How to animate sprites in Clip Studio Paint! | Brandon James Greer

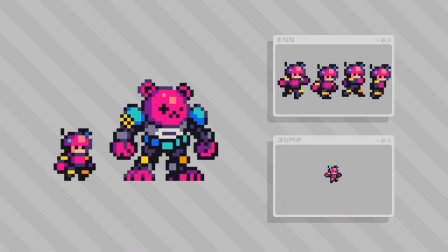[0:00]
Hello there. My name's Brandon, and in this video, I'm going to cover a few principles and the workflow required to create pixel art character animations in Clip Studio Paint. Today, we're going to focus on running and jumping actions for small sprite work using my little mech pilot here as an example. So let's get right into it.
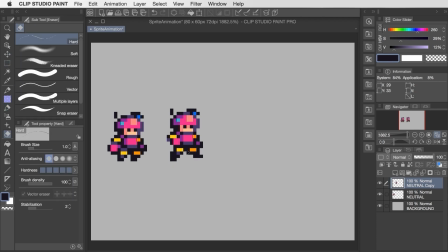[0:18]
The first thing I'm creating is a simple four-frame run cycle. For this action, we're actually going to only use three unique poses for the character.
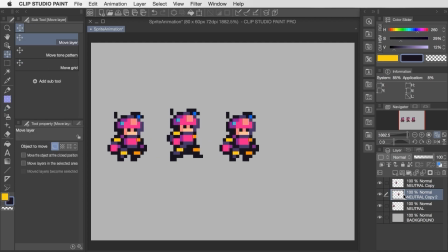[0:25]
There's going to be a stepping pose for each leg in the forward position, and then a neutral pass-through frame that can work as a transition between those steps both times.
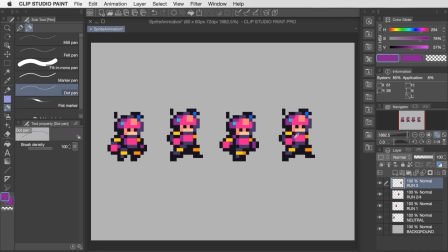[0:34]
I've copied over my neutral standing sprite and then moved the hands and feet around to create the new poses. And what's important here too is that I'm arranging the poses such that the head is one pixel higher on each of the steps than it is on the pass-through frame. And this alternating is going to make the head bob up and down as the run animation plays.
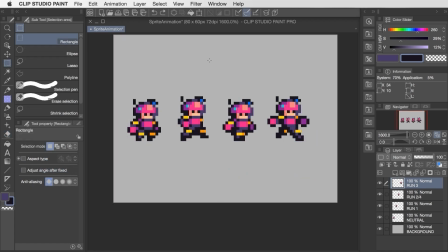[0:52]
So now that the poses are ready to go, we can bring up the animation panel by going up to Window and selecting Timeline.
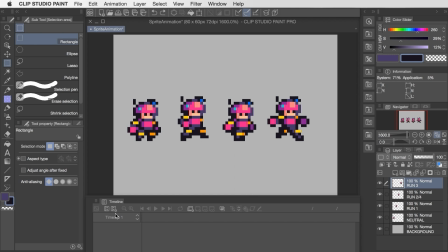[0:59]
The first thing we'll want to do is create our animation work area by clicking on the button labeled New Timeline.
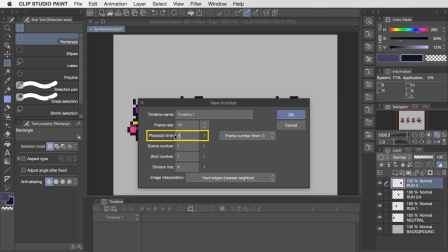[1:04]
Now this is a 4-frame loop, so I'm going to change the playback time to 4 frames. And then I'll also give this timeline a name so I can easily tell what it's being used for.
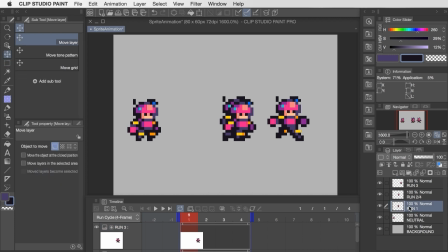[1:14]
Now we're going to want to arrange this loop with the character running in place. So I'm just dragging those layers over top one another. And in this case, I'm using the alignment of the head to know where they should be overlapped. To turn this into a playable animation, we'll add a new animation folder, and then drag and drop the run cycle frames into that folder.
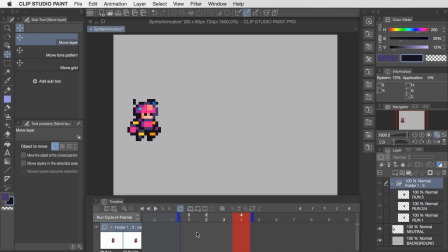[1:34]
They've now disappeared from the screen, and we can call them up one at a time across the timeline by toggling on a frame and then clicking the Specify Cells button. A faster way to do this is by right-clicking on frame and then selecting your layer that way.
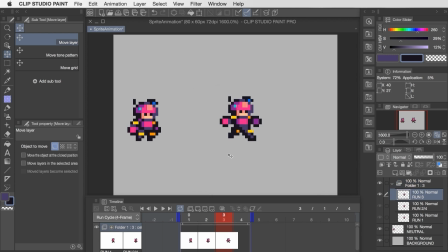[1:48]
So I repeat this to drop in the 4 frames of the run cycle, where frames 2 and 4 are actually that same pass-through frame. When we hit the play button, we can see the resulting animation. Now this one came out surprisingly prancier than I was intending, but that's all right for now. The other thing that I'm feeling right now too is that it's playing a little bit too fast.
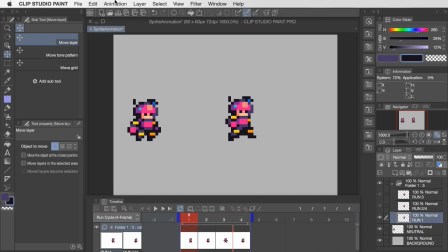[2:08]
So I'm going to adjust the frame rate by going to Animation, Timeline, and Change Frame Rate.
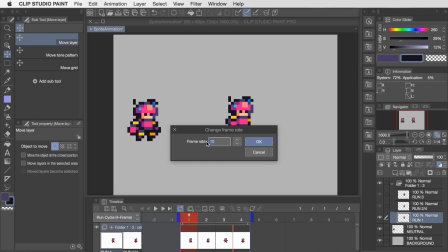[2:15]
And I feel like dropping this from 10 frames per second down to 8 should slow it down just enough to suit this particular animation.
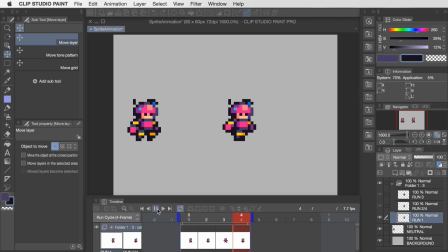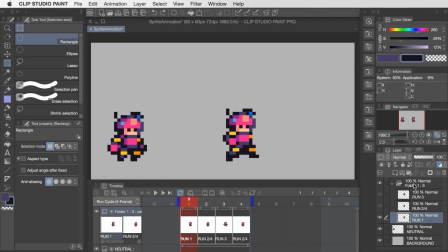[2:27]
If we want to make edits to the animation without losing the original version, we can actually click on the animation folder and then duplicate it. And it'll create a copy of all those same layers and their assignments within the timeline. So I'm going to rename the original one to version 1, and then I'll call the duplicate version 2,
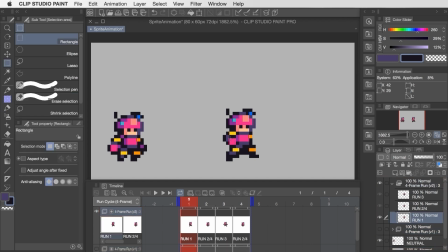[2:44]
because I want to go back through and explore an alternate run posture where the front arm comes further over the body. And rather than sharing the same pass-through frame between each step, I'm actually going to create a unique one for each occurrence based on the movement of that front arm.
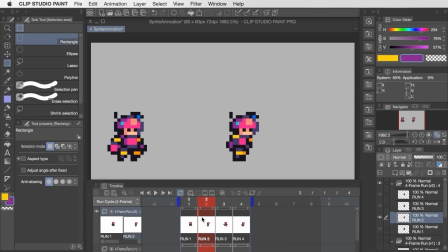[2:59]
The other thing that I'm doing here is I'm pushing the head forward on all frames to give more of a forward lean to the posture of the run cycle. Now that there are two versions of the 4-frame run, we can actually do a side-by-side comparison by enabling the view on each animation folder and then dragging one of them to a different part of the canvas for clarity.
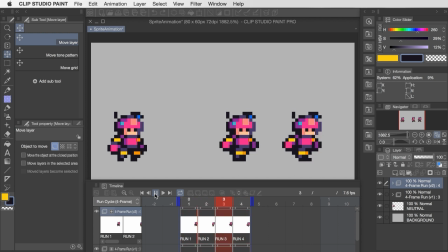[3:21]
I think I prefer the second version a little bit more, but I like to think that maybe both could exist in the same game and maybe they'd just be used under different contexts or something. So just to summarize, the 4-frame run cycle has that alternating structure of step, pass through, step, pass through. So it's pretty simple, but it can be a bit limiting in terms of the body language. So if we wanted to achieve a bit more customizability, we could create the run as a 6-frame loop,
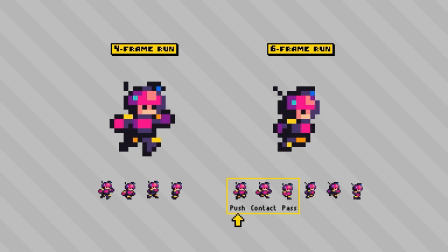[3:46]
which follows the pattern of a launch or push-off pose, a contact, and then a step through. And this trio of poses occurs twice, one for each side of the body leading that action.
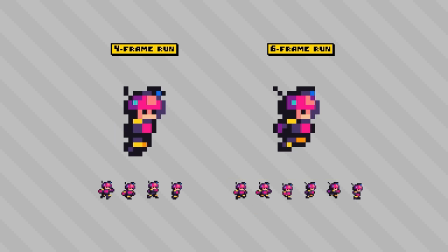[3:58]
I like the look of a 6-frame run for small sprite work like this because it's still relatively straightforward to assemble, but the additional frame count really enhances the readability.